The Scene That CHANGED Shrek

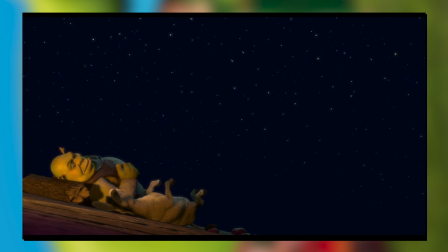248s
It's not exactly a compositing first, but how often are there really stargazing scenes, and how many of them are able to angle themselves like this by being up on a cliff?
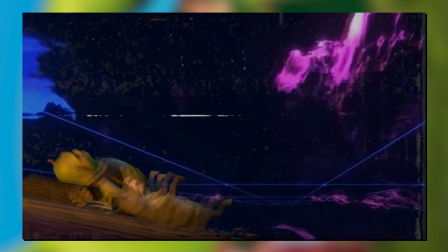258s
This kind of shot feels like it would line up with some lo-fi or vaporwave simpsons edit overlay on it.
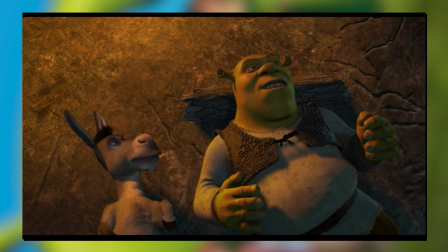264s
You know what I'm saying? Anyway, the lines are just adding fuel to the conflict, with Donkey being his usual stupid self.
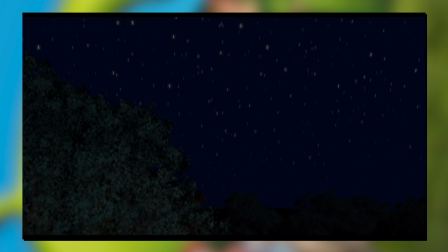270s
And Shrek keeping himself guarded as the solo act in this world.
You know when we threw rescuing the princess and all that stuff.
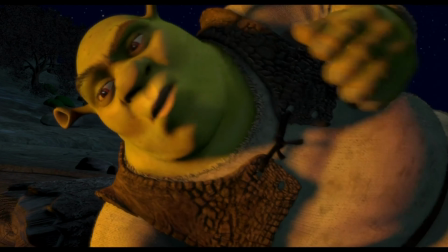277s We? Donkey. There's no we. There's no our.
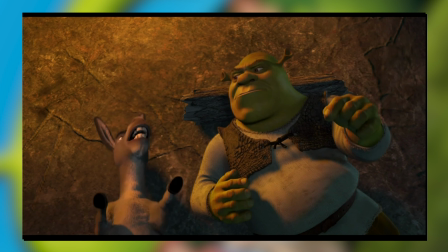280s
And so, ruining the artsy moment, we pull way further in Shrek's side as he clarifies our slightly more rude conversation topic.
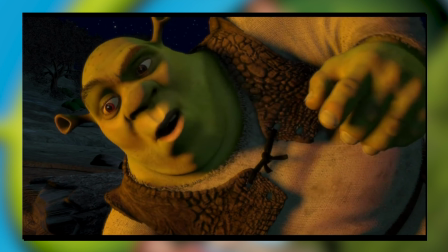287s
Shrek is in all of this for him and him alone. he's always been a loner type character, and he's continuing to keep his barriers up.
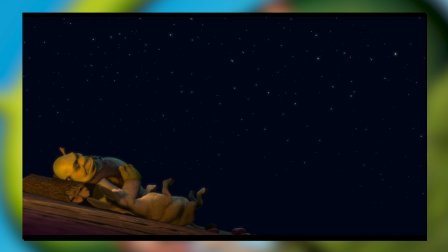296s
Occasionally shot reverse shotting to Donkey's mirror composition, looking a little less weird at this angle now.
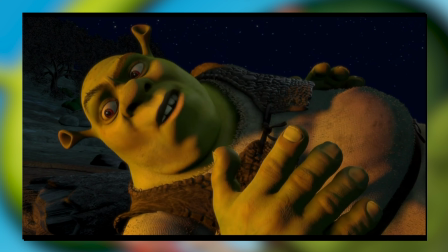301s
Oblivious and confident. Both pretty neutral in regards to angles, though Shrek takes up way more space on his shots.
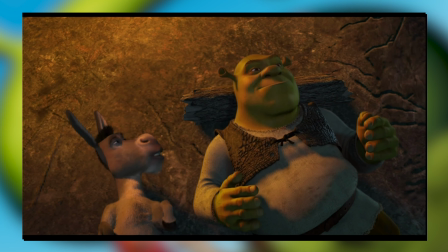309s
Probably cause he's just big. Or he's more heated about this subject.
There's just me and my swamp.
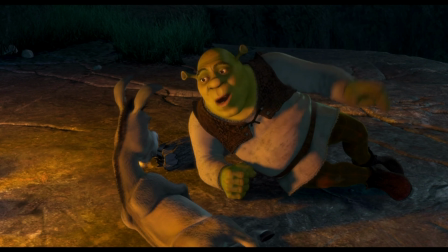316s And the first thing I'm gonna do is build a 10 foot wall around my land.
Oh. Uh.
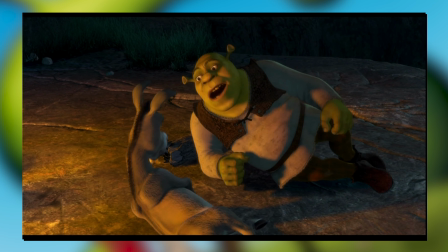323s
I didn't realise Shrek's politics were like that. This movie truly transcends time.
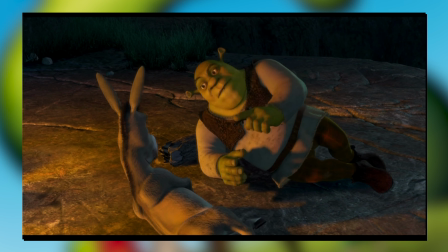328s
What even is the best response to that kind of declaration?
You cut me deep Shrek.
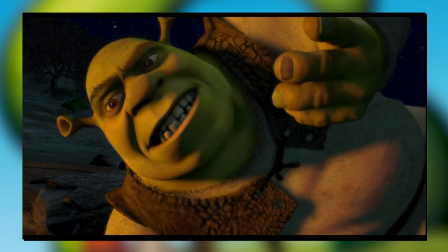334s You cut me real deep just now.
Oh, so that's what we all should have said. But yeah, this line I feel is probably one of the weirder lines in the whole movie to me.
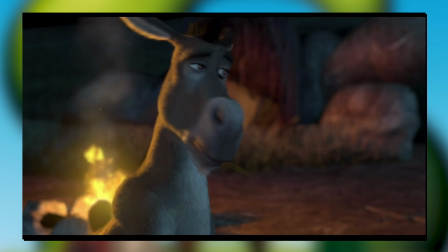343s
It's not so much that it's out of character, but it's just not quite the tone that I think Donkey would have by the end of the franchise.
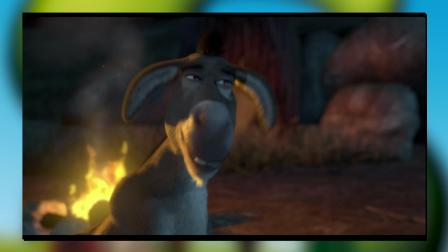349s
It feels very much like an early character design thing.
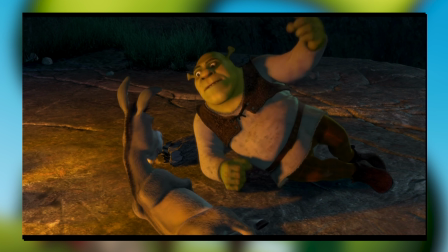352s
His response to being insulted is a weird neutral one of more just an excuse to use some slang, but whatever.
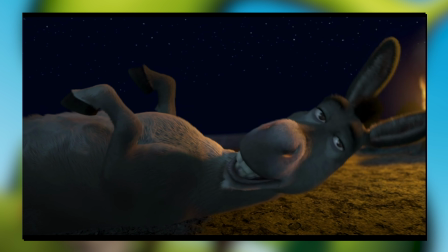360s
The shot looks nice, blurred background, the warm campfire on one side of Donkey, it's decent.
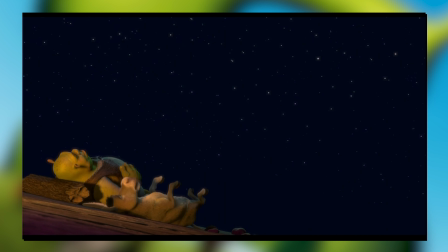365s
But of course what is a lot more fitting is Donkey prying at absolutely anything.
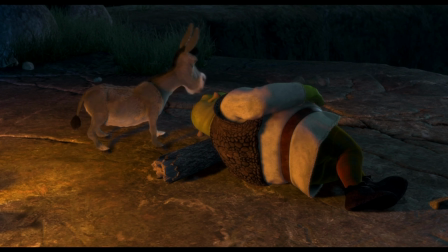370s You know what I think? I think this whole wall thing is just a way to keep somebody out.
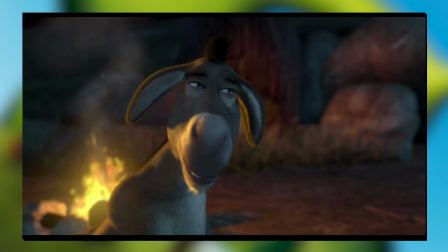376s No.
So now the cameras have swapped from neutral to entirely on Donkey's perspective of the scene layout.
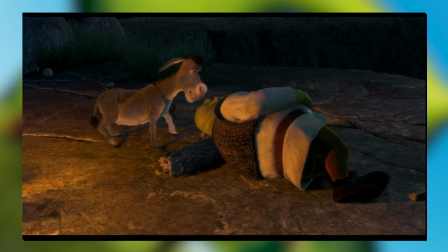383s
The camera is posed from the direction that Donkey just was, and Shrek is turned away from us.
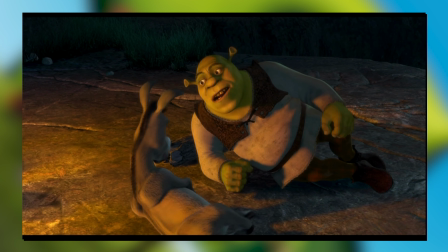388s
Even in response, we don't see his face. As Shrek has started closing up on Donkey, he has compositionally closed up on us too.
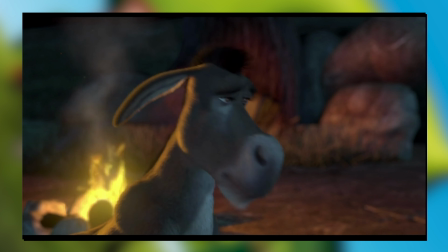396s
But Donkey's exactly the type of character who's not very good with closed doors. And he'll just continue to pry everything open.
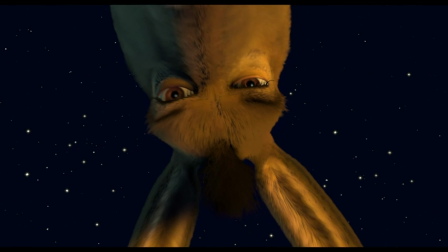405s
And then Shrek turns away again.
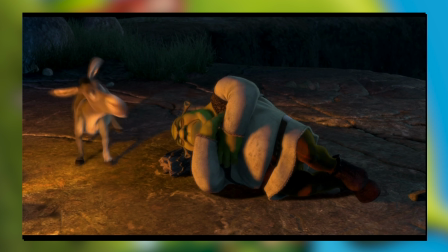411s
Away from Donkey and towards us. We're now switching to Shrek's perspective.
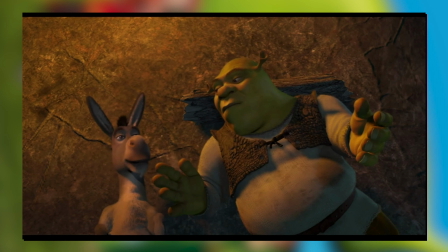415s
It won't teach us any new answers, but it will highlight how annoying Donkey is. First, it's a closer up on Shrek as he starts to feel more tense from the brewing interrogation.
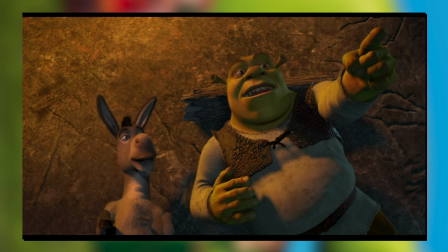424s
It's a lot less casual feeling the closer the camera tightens in.
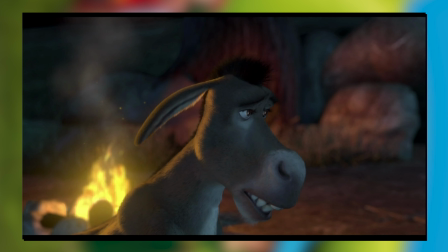428s
And then as he turns back to the night sky again, and the thing that gave him some nice solace earlier, we switch to his actual point of view.
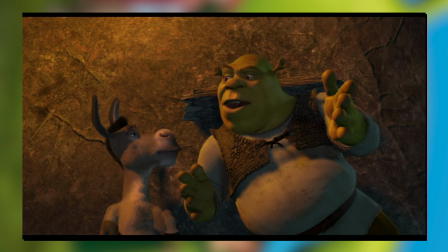435s
Ready for an upside-down invasive donkey head to ruin the very thing that brought joy before.
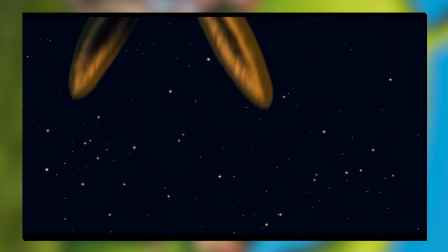441s
It's the most literal sense of Donkey getting in the way and disrupting Shrek from the peace he has clearly been craving since the very start of the movie.
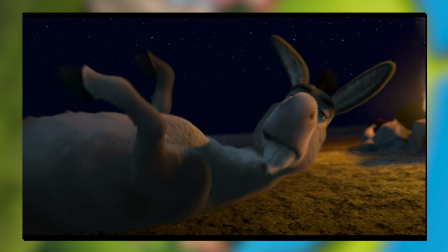449s
And Shrek is the type of person with a short fuse. These two are the perfect follies to each other's character traits.
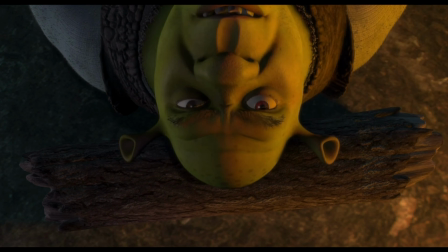455s No, this is one of those drop it and leave it alone things.
The camera switching to Donkey's point of view now.
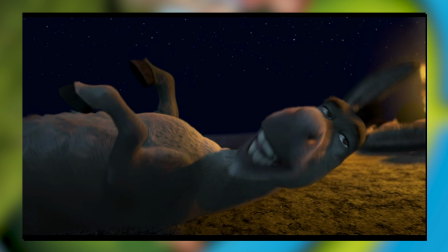462s
Honestly, the camera really is sticking to neutral in tone across the whole scale of this movie,
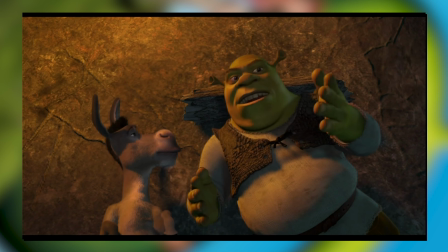466s
as when it does choose to take sides so to speak, it then flips sides just as regularly to keep the balance.
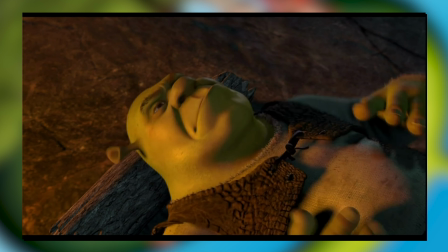473s
This is just two juggernaut personalities clashing. We don't need to agree or disagree with either of them.
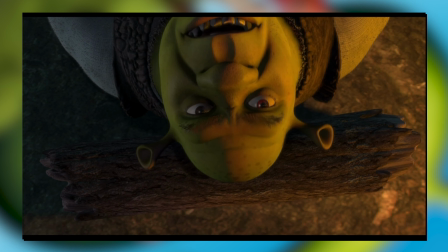480s
But from this angle, you can really see the glow on Shrek's teeth, and his angry eyes right centre of the frame.
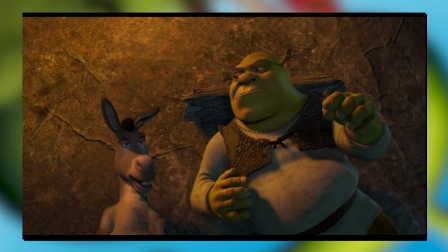487s
Interesting they left so much headroom for the entire log pillow to be in you. Hmm.
Why don't you wanna talk about it?
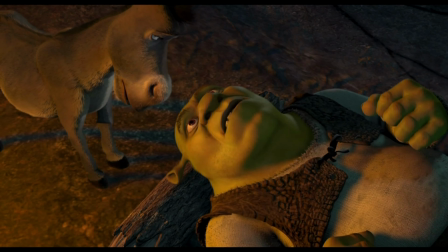493s Why do you want to talk about it?
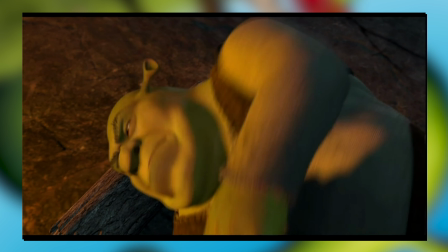495s
As everything the two debate about splits into twos.
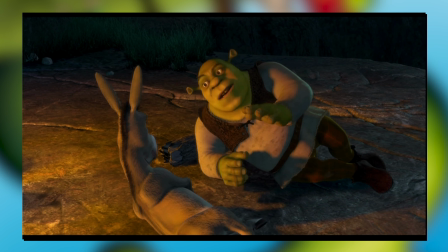499s
Each sponce gets a responce, but whilst Donkey remains pretty calm and just nagging incessantly without any awareness of his boundary stepping,
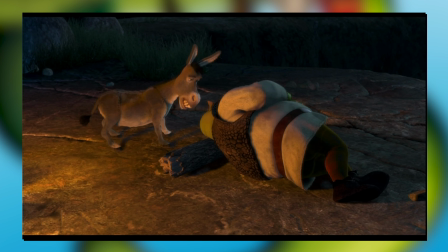507s
Shrek is clearly getting more emotive as it gets to him. It's a subject that clearly strikes something within him, and he's always had his guard up.
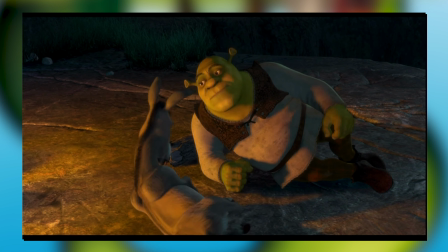515s
Now's the chance to finally peel away a little bit of that shell, and he's afraid to.
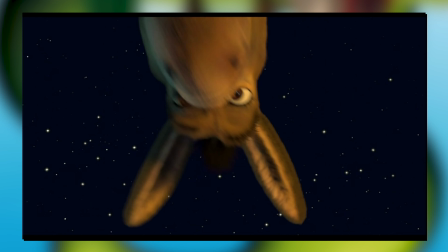520s
But he's gonna have to. He is talking to Donkey here.
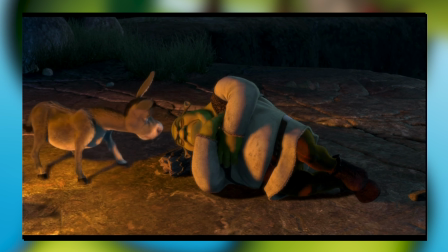526s
Camera shots getting faster and faster as this interrogation continues. No matter where Shrek turns, he'll always be approached since he is sleeping just out in the middle of nowhere.
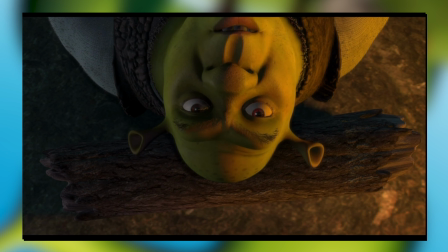535s
And honestly, he will never get that privacy when sleeping ever again.
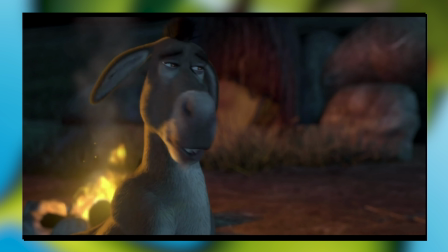540s
But And also there's some sneaky cutting going on here, as Shrek's turnovers have been getting faster and faster until it is practically entirely cropped out now.
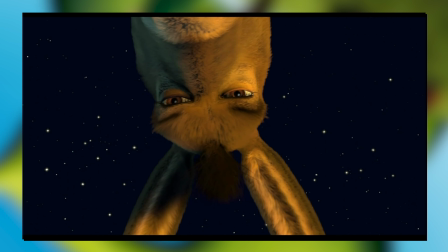548s
Switching us to the first side-on for this argument, the camera has met us in the middle as Shrek somewhat meets with Donkey in the middle too.
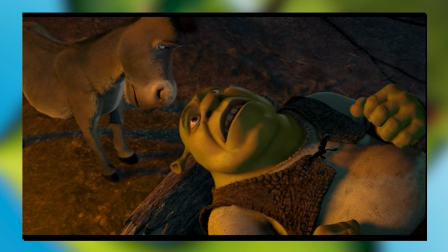556s
With a threat.
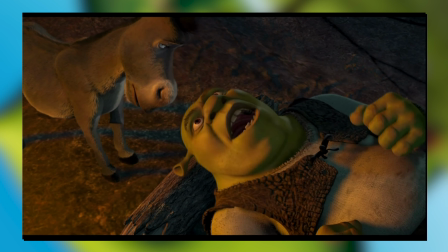560s
As he now finally lifts up from his lie down to rise up against Donkey in direct confrontation. situation.
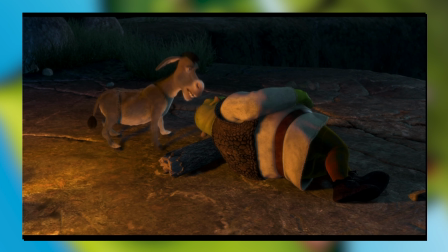567s
But threatening Donkey never works out. And he keeps pushing. Even as the camera switches to a high angle on Donkey, he doesn't falter.
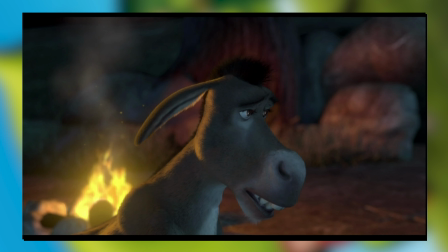575s
Always pushing for more of an answer now that he's curious. Light-hearted, slapstick, but aggressively refusing to back down.
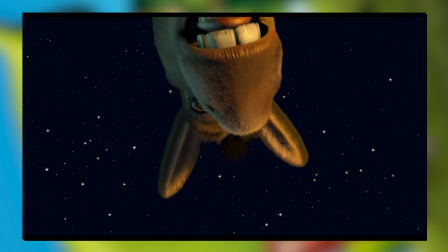583s
Until Shrek finally snaps.
Who is he keeping out? Everyone!
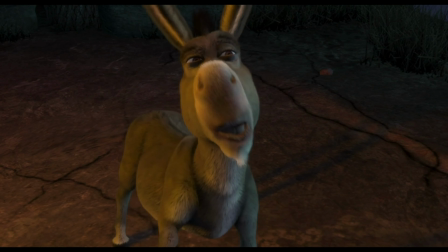588s Okay? Oh nah, we gettin' somewhere!
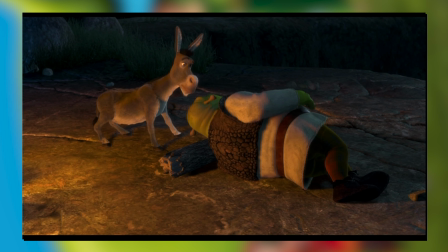592s
Shrek has finally burst as we've hit the target of an issue that defines and spoils all of Shrek's life.
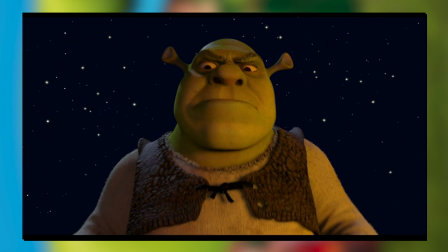599s
As he sees it, it is him against the world. And what better way to present it than by this lonely shot of Shrek.
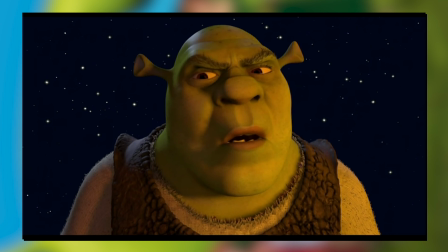606s
And nothing but the stars. Perhaps the only companions he's ever had back at the swamp that haven't bothered him.
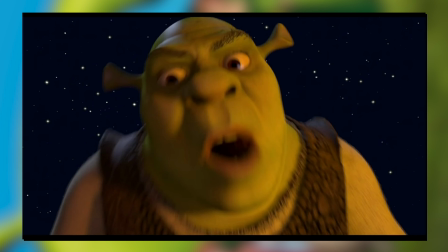613s
Maybe that's why he was so pleasant and informed about them earlier. He stargazed at the swamp or something.
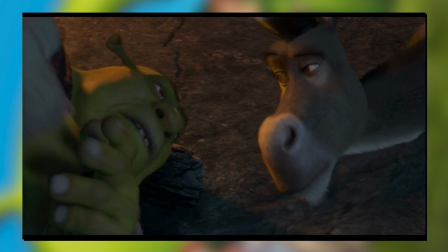618s
But yes, this angry shot just looks angrier when you have him staring down at you like this, emblazoned in front of the blaze.
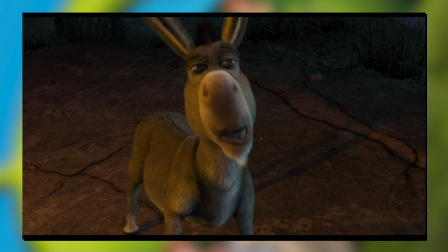626s
And leaning in incredibly closely to the camera. It is confrontation manifest.
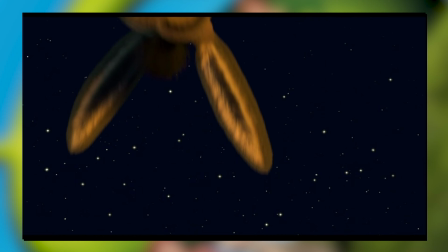631s
Yet it comes from a place of weakness and vulnerability. And yet Donkey is unfazed, just happy to make progress.
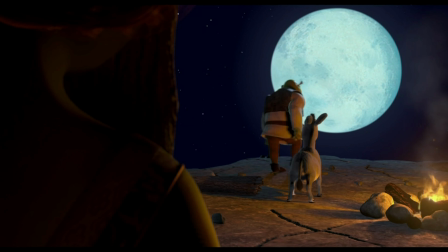638s
Threats are ineffective.
Oh for the love of Pete!
And for this brief moment, our third character contributes to the frame.
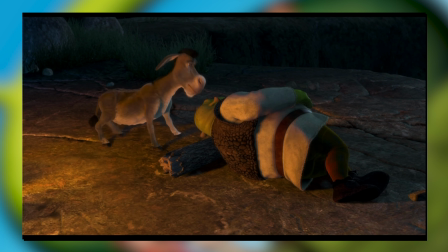646s
Fiona is with them after all at this point in time, but she's in hiding since it is night time.
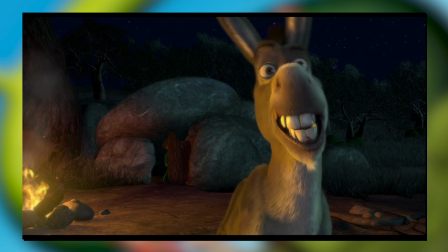651s
And the boys are pretty loud out here.
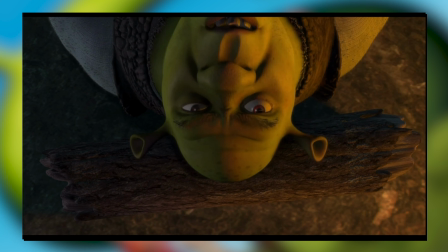652s
It's just a viewing out to see that they're okay, or check for safety reasons, cascading in shadows so as to only preview what's going on with her.
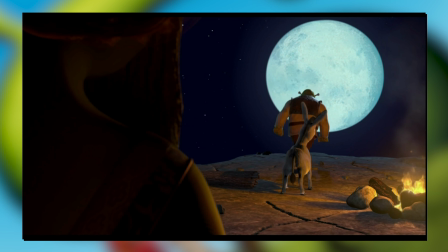660s
As she onlooks from behind her door over a third of the frame. It lightens the drama as we're no longer in poking distance of Shrek's nose,
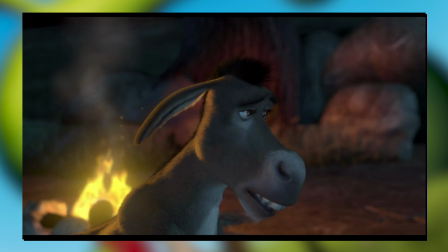668s
whilst it also makes for another pretty shot against that perfect full moon for Shrek to storm off in front of.
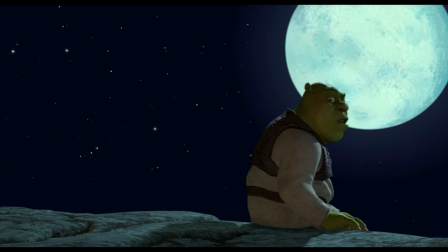674s What you got against the whole world anyway? Huh? Look, I'm not the one with the problem, okay? It's the world that seems to have a problem with me!
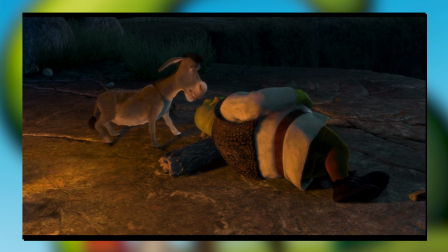681s
And flipping the Fiona perspective, now she's just a speck in the far distance, and right on time as the boys are both looking outwards to the moon now.
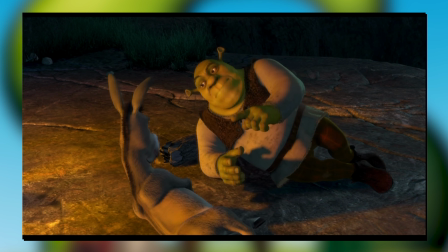689s
Donkey up close to us with more of that firelight as Shrek sits on the edge in front of the super moon.
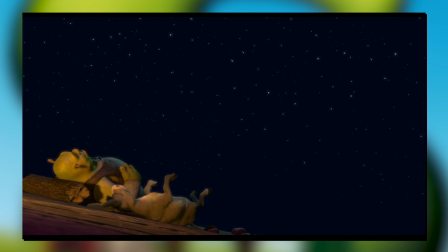695s
Emblematic for lines like, the world that seems to have a problem with me, and from just that alone, we have the crux of Shrek's disgruntlement.
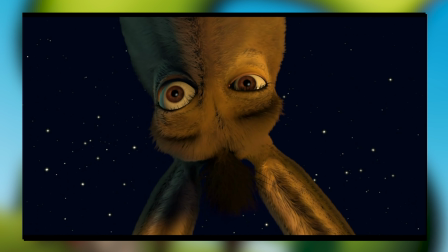703s
It's all about his identity as an ogre and his place in society.
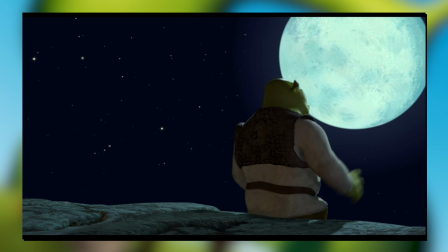708s
We know him as the loner in the middle of a swamp, but perhaps that was the location that was pinned to him rather than the one he chose.
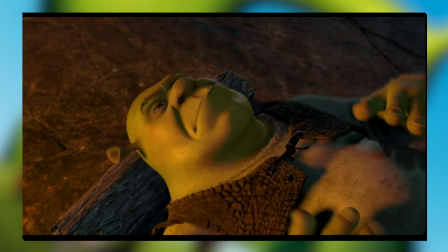715s
Regardless, it's an even more stark composition to set up for your emotional heart to heart.
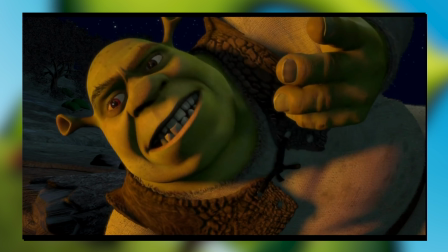720s
I mean, you know I've had to use it for the thumbnail. And who'd have expected it? In a movie about a big green ogre, what a juxtaposition.
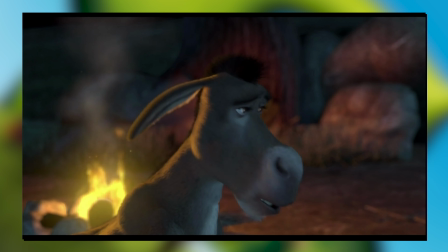728s
But it's the point of the movie. Why shouldn't it go with him? He's still a person like everybody else, with opinions and emotions too.
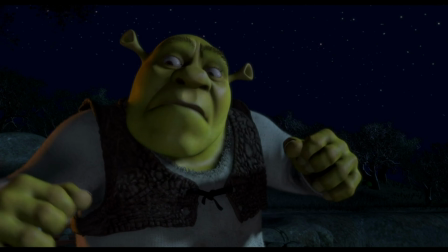736s People take one look at me and go AHHHHH HELP RUN! A BIG STUPID UGLY OGRE!